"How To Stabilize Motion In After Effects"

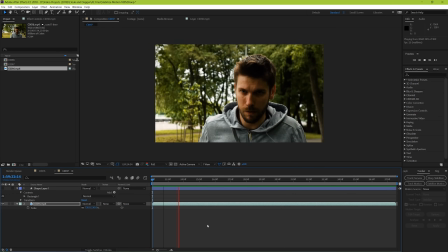4:06 Additionally, shooting at a higher resolution, like 4K for example, can give you more flexibility when shooting wider and being able to scale up tighter without degrading your footage. As long as you're still exporting in 1080p. But guys here at Motion Array we don't want to just give you the effect and call it quits, we also want to show you how to take it to the furthest possible degree to make it as good as it can be.
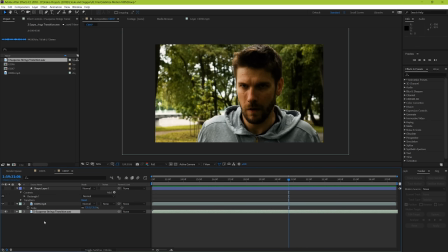4:26 So what we're going to do to this footage is add some suspenseful ambient music to add the idea that we're entering into the character's mind a little bit.
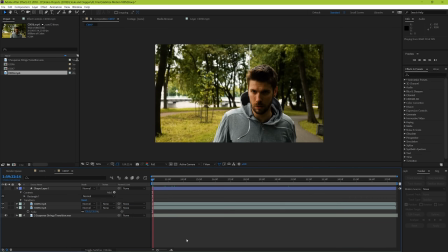4:34 And with that simple little addition, we go from this piece of footage to begin with to our final product, which is this.
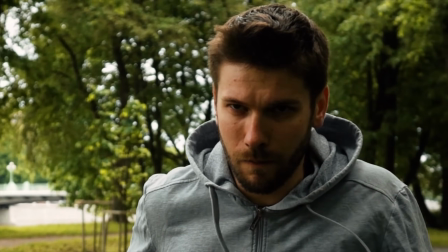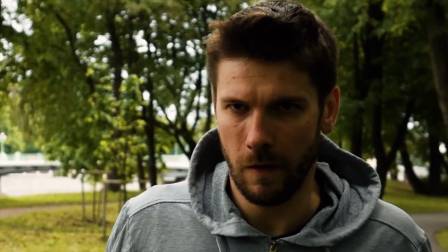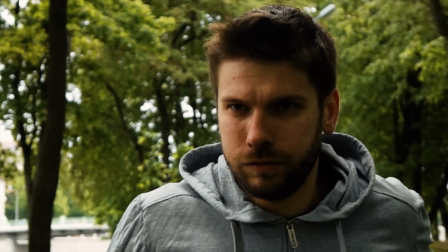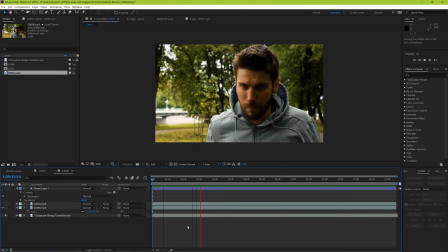5:00 And that's a simple way to get some added intensity to an otherwise normal shot. But guys, that's been a great way to use the stabilized motion effect inside of After Effects. I hope you found this video helpful.
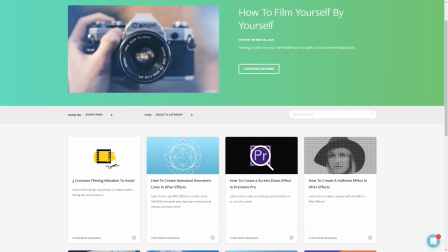5:11 If you did, as always we've got lots of tutorials here at MotionArray.com. Thank you so much for watching and I can't wait to see you in the next video.